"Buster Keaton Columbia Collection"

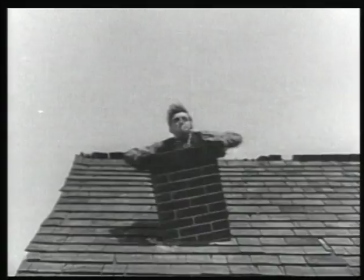The danger element was important to him and he also said, when asked why he didn't use stuntmen,
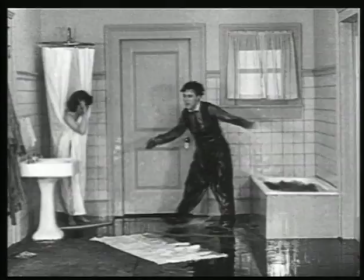stuntmen don't get laughs, which I think is true. He knew how to get the laughs.
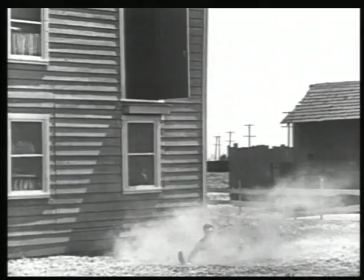Although he would never have said this, he was doing some things that were very surrealistic.
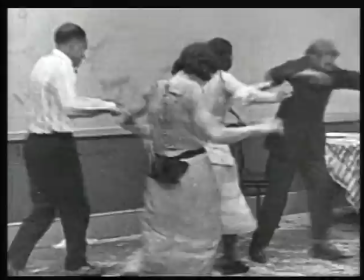Essentially, his character is isolated in a universe that sometimes doesn't make any sense.
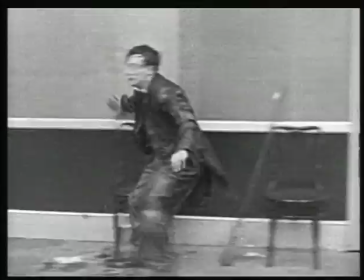And a lot of the comedy comes out of the fact that he's just plugging away, trying to make things work.
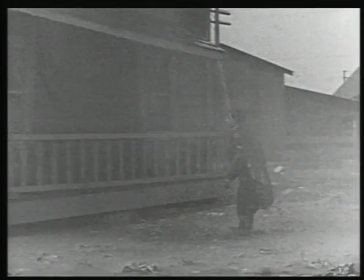And around him is all of this chaos, all of these things that just don't work right. He wanted to explore new things with the film process and the camera, so that's why you have such interesting things from the playhouse,
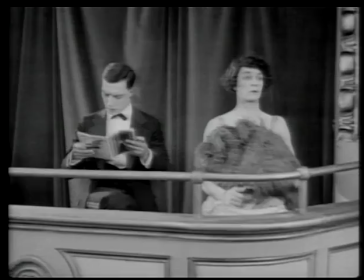where he masked up parts of the lens and you could see him nine times in the orchestra or two times in the audience or dancing with himself,
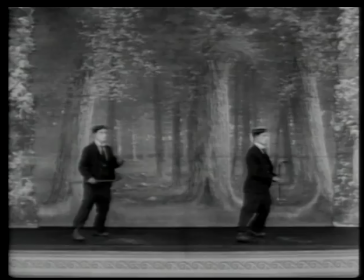you know. He did these wonderful things that very few people did as part of the story,
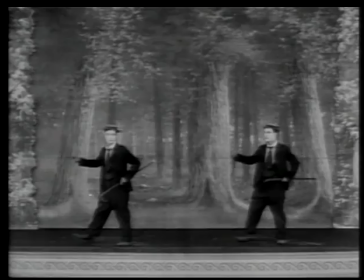and he wove those mechanics into the story so that it made sense. It wasn't just a gimmick for its own sake. The fascinating thing is Buster Keaton was not a conscious artist.
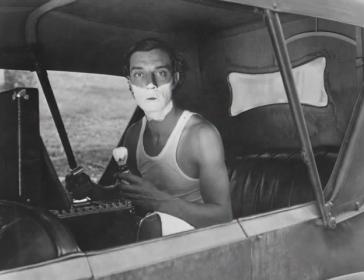He never, in fact, he hated it when anybody referred to him as an artist. He just thought of himself as somebody making funny movies and gags.
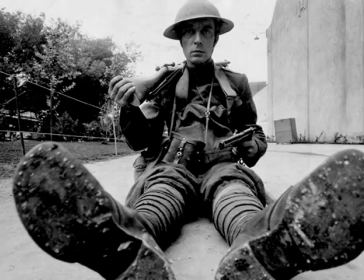But there was something about, he had an uncanny ability to just feed his subconscious into the movies.
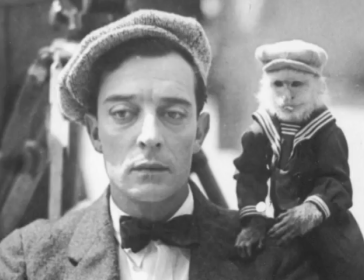Now that kind of wit you will never find in the lesser comedians. They just did not think that way.
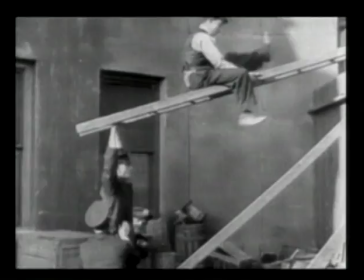They thought in terms of gag, gag, gag. Keaton thought in terms of gag, integrated into my character, integrated into the story.
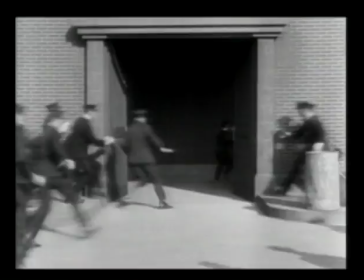Because he knew that if you were going to watch him for 60, 70, 80 minutes,
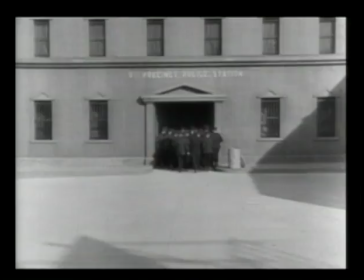he'd better be a character that maybe you didn't believe in him, he was surreal, but you had to be interested in him.
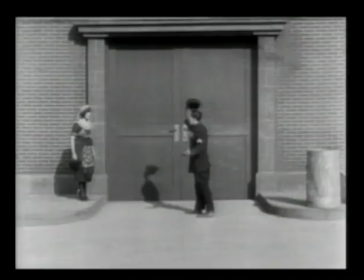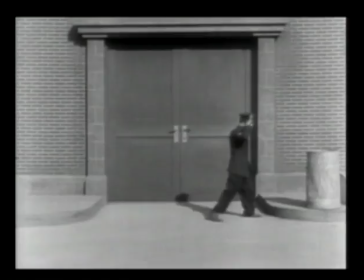Natalie Talmadge had two sisters who were movie stars, huge movie stars. She was a very pretty, attractive, but shy,
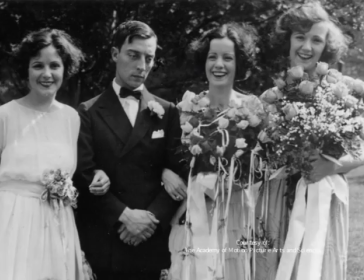introverted girl who was always treated as the ugly duckling, which is really sad because she wasn't at all.
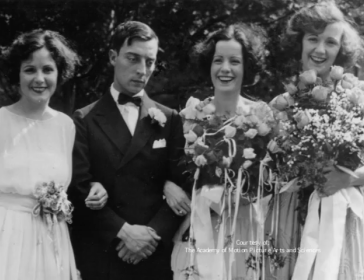But so she felt she wanted to compete with her sisters, and the way she wanted to do that was materially. You know, they married when he was at the peak of his career,
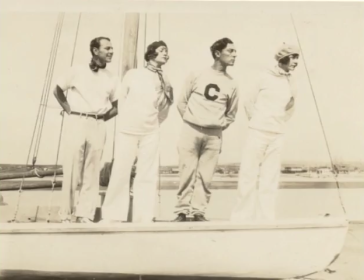and I think that it was a tumultuous marriage, and I think both of them were living the high life.
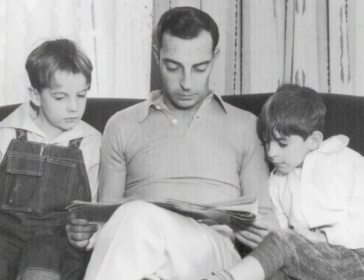Keaton adored his children, he had two boys, Jimmy and Bobby, and they were a big part of his life.
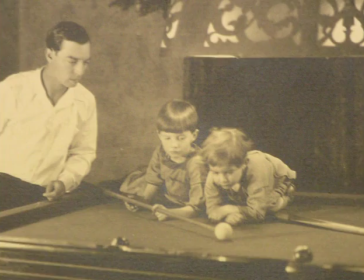And after they had their second son, he describes it as his wife and her mother and her sisters all tell him, great, move into the extra bedroom, you're done.
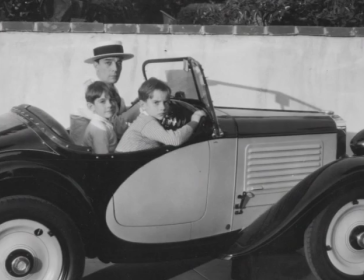And he jokes, he says he lost his amateur standing and he was considered a pro and so he was booted out of the bed. They had very bitter fights and eventually a very public divorce and she was so angry at him because I think that Natalie
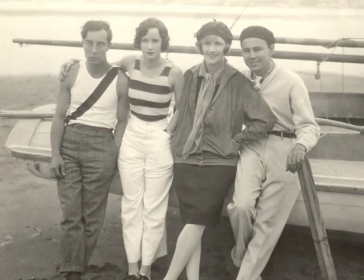felt he left her by drinking and by running off with other women because he in turn felt alienated from her.
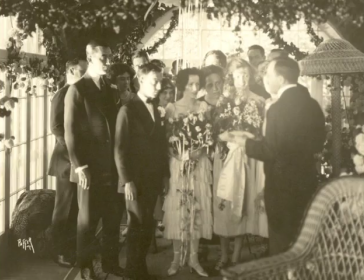So when she left, she took all the assets and she changed the boys' names.
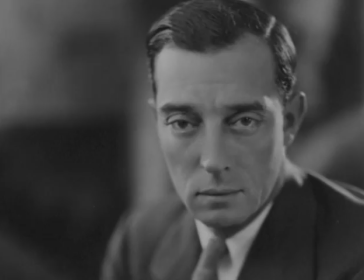And I think it was tremendously traumatic. And well, Buster Keaton had a complete breakdown. Everything was going right. And suddenly, in the course of about three and a half, four years,
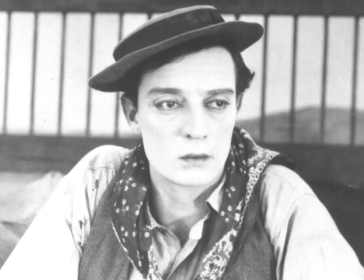he lost his creative control, which was really devastating to him.